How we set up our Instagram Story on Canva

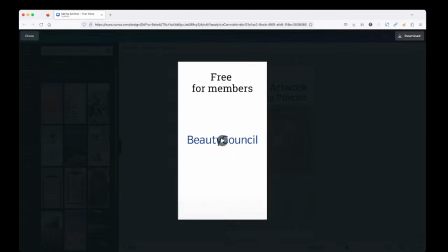All right, so that's the whole piece. It is 1 minute long. I'm just going to close this.
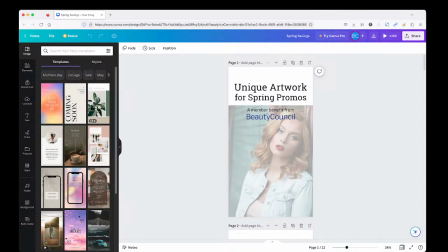The object of this particular story was just to demonstrate how some of these elements that we have available to members,
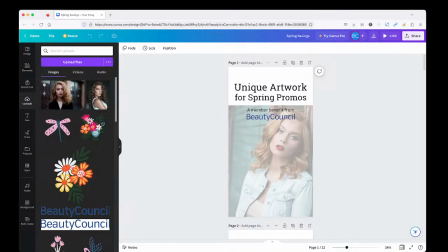specifically here, these spring sort of iconic sort of graphic pieces,
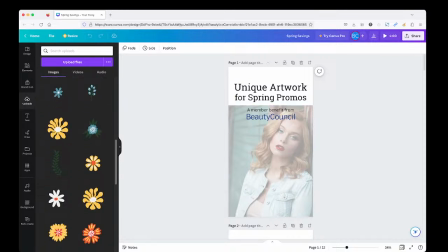can be integrated into anything that you want to put together for your social media. Now, in this particular case, we wanted to focus on something that would be appropriate for spring,
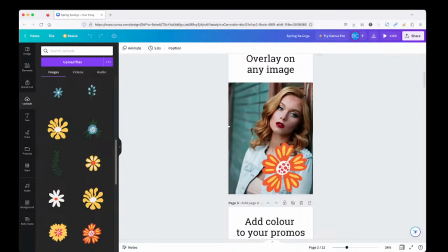and this is sort of a mock-up of what you may be able to do for your own business. So for example, you could have a model image, you could talk about your spring savings, and then put these little elements in just to give a little bit of color and pizzazz to your story.
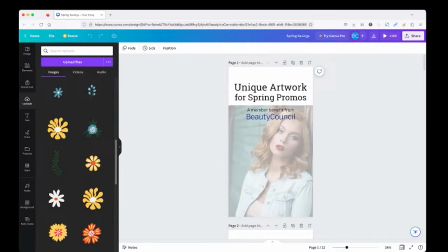So let's just quickly go through. We're not going to go into detail in this particular video, but we're just going to show you essentially how we put it together. So let me show you how we put together the first opening slide.
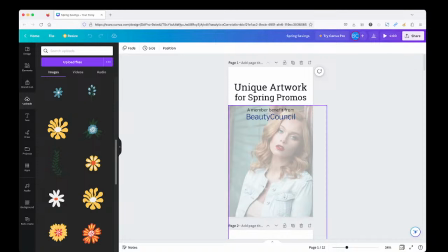The idea was we wanted to not have the focus on the model or the image, but rather the benefits or the features that we have to offer. So created a text box up here, unique artwork for spring promotions. And then we have another textbook here, or text book box here, and our logo.
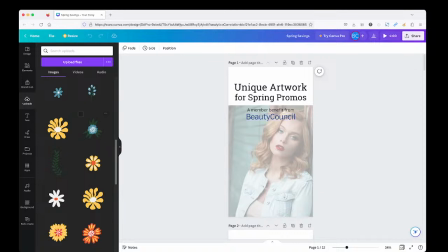Now, all of these elements here that you see, the logo and all of these are called PNG format, so .png. And .png means that when you place a graphic element on, let's say, another image or a background, it doesn't show through.
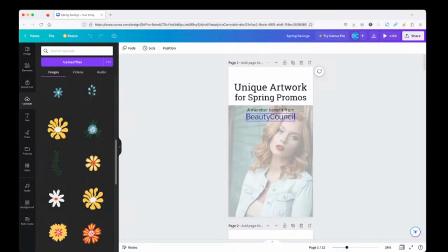So in this particular instance, we've only got the actual visual part here, and then everything else is transparent. So that is called a PNG file. I'm sure you've seen it before. Now, we placed an image here, which we do have in our upload library.
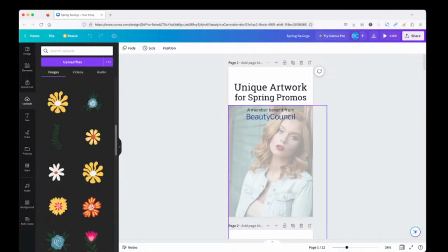And what we did with this model was we actually just brought back the transparency a little bit. So once we put the image here, we went up to the transparency panel and we made it 37%. If you increase the transparency, it does become a little bit bolder and more obvious.
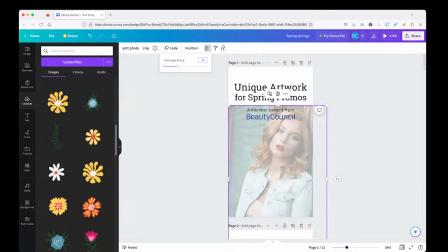But for this particular instance, we just wanted to keep it more along the lines of something that would be sort of a background and not detract from our main message, which is the artwork. Then the next screen that goes down is we actually leave that image in place. What we did was we actually just chose this, which duplicates the particular artwork page, and then it makes a second page.
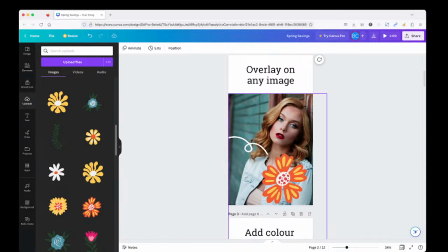The advantage there is that we actually have the model in the exact same position. So she hasn't changed at all. The only difference is we took her from 37% transparency to full transparency. So she is now totally 100% in the picture.
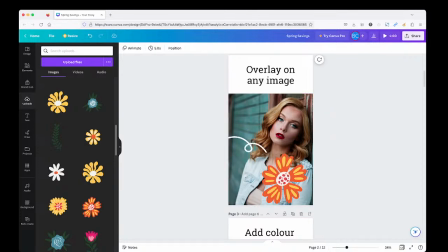So she kind of transitions from being behind sort of a white haze and now comes to the fore because we want to actually showcase the actual piece. Then what we did was we brought one of our elements over here, and basically all you do is just tap it and it will end up over on your image, and then you can drag and place it wherever you like.
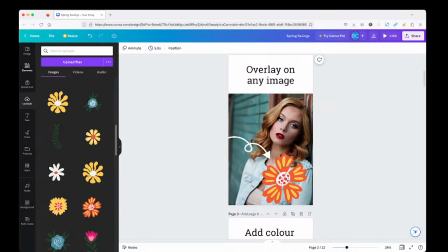The other thing we wanted to do was just put a fun little element here, which was one of these animated items.
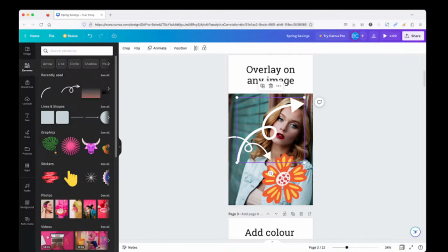Again, basically just tap it and it will then appear, and then you can spin it if you like, resize it as you wish, and there you have it. So that goes on top. Again, .png format, so you've got that transparency here.
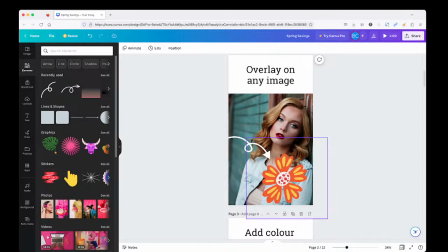Um, so the purpose of this was just to show you that, these can sit on top of an image and they're nice and clean. Then what we did was we kind of made it a bit more complex and we added a little bit of animation. So in this particular instance, we just resized the three images. We just put three kind of in a row here, and along with some text.
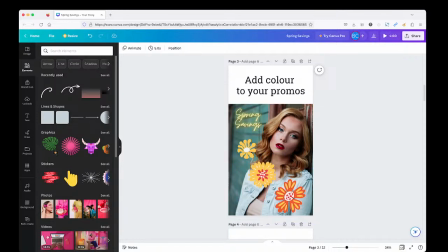So this could be something that you could have on your own Instagram here. Now we did add some animation. Let me just show you how that works. Basically, if I were to touch an image here or tap on the image, you'll see that this would have normally read animate, and now it actually shows you what the animation is.
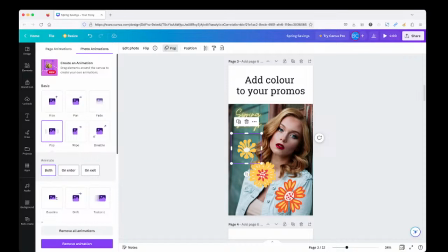So I'm going to tap it here, and we're going to see it's a pop. So it actually, what it does is it does that.
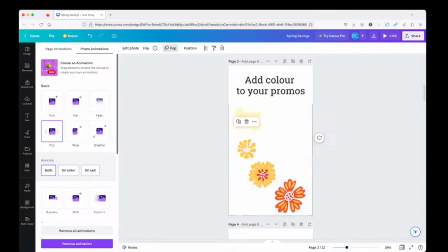That sort of, it pops out, and you can animate it either when you
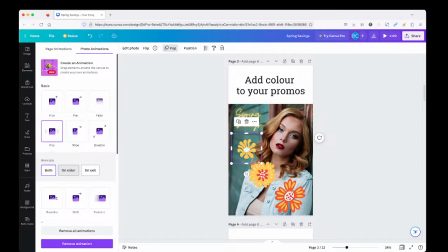when you load the image in the beginning, when you leave the image, so it can kind of pop out, or on both.
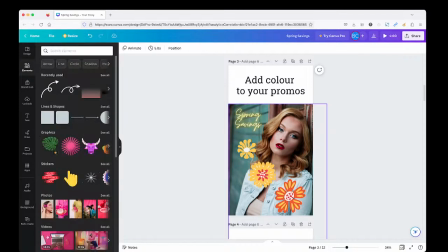I chose both just because because this is a transitional piece from slide to slide, it looks good when they pop in and then they pop out.